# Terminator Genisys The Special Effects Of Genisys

The T-5000 was, it went through a few looks before we finally settled on what you will see in the finished film.
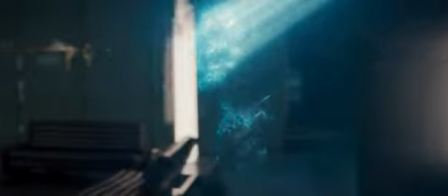(12:53)
But I guess the general concept behind it was a projection, but it was obviously a projection that eventually grew and became a physical object.
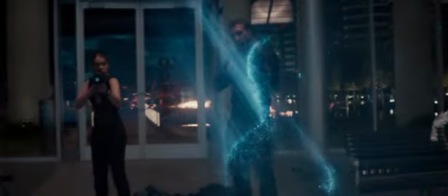(13:01)
So in this case, we went by the whole belief that this laser would ionize the air and actually create particles from elements that were already there,
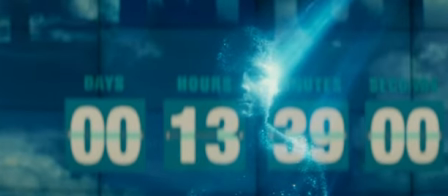(13:11)
but they were just almost solidifying them.
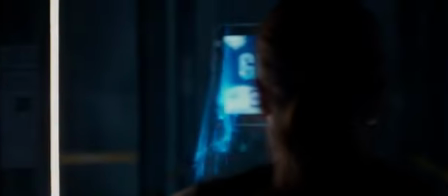(13:13)
So as he grew, he became more and more of a physical creature. So it starts as a child, it grows all the way through to be Matt Smith and the T-5000. So we wanted that as some kind of design ethic to show evolution, complexity, and rapid growth.
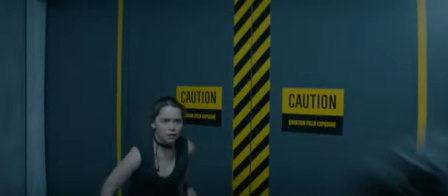(13:26)
There was a lot of ideas about what the T-5000 should be. I mean, what is pure Skynet?
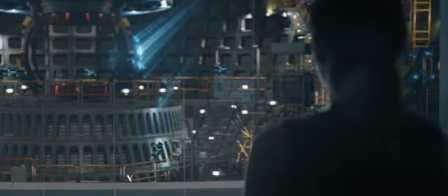(13:31)
Phosphorescence is really the element that we looked at because we wanted kind of the air particles to ionize on,
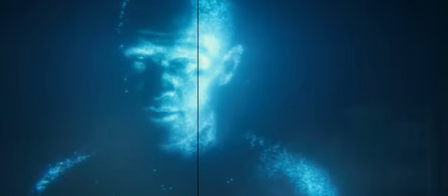(13:37)
and not the hologram you've seen 1,000 times, but for it to be something different with technology you hadn't seen before. You know, if you go night diving, you shut off all your lights and you wave your hand underwater, you'll get these kind of green phosphorescence that will glow and kind of ionize on, ionize off.
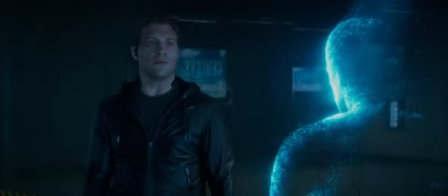(13:52)
And that was really the concept behind how to create really the T-5000 in Matt Smith.
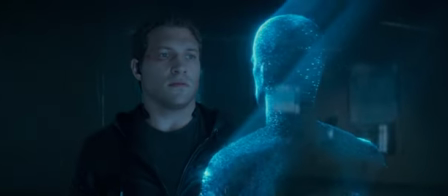(13:57)
In addition to sort of all of the beauty aspects of what they were creating, they also then had to really fit into a very logical box.
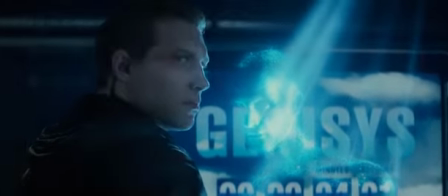(14:03)
How much of the face do we want to see? How much of the body do we really want to see? We needed him to be immediately recognizable. When Jai looks at him and says, that's the thing that attacked John.
That's the thing that attacked John.
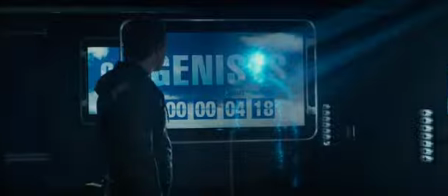(14:15) I didn't attack John. I saved him.
We needed to really understand that he had the ability to do that. The feedback that I've been given or that I've received so far from the filmmakers or from Yannick or Sherry, it's been positive. And I think everyone on the production side was very happy, and I hope that they all were very pleased with the results.
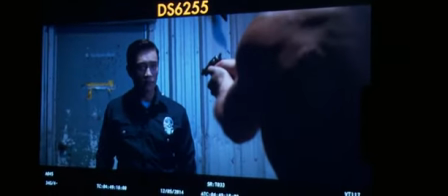(14:37)
Hopefully the guys, the audience, look at the T-1000, the T-3000 and still see that it harks back to the original material, you know, albeit with a slightly different twist. You know, it's a lot of work. A huge amount of people have worked a lot of time on this, and hopefully it shows.
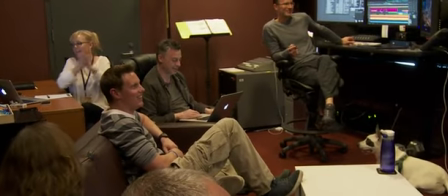(14:51)
Yay! All right, that's all, folks. Thank you very much for your time.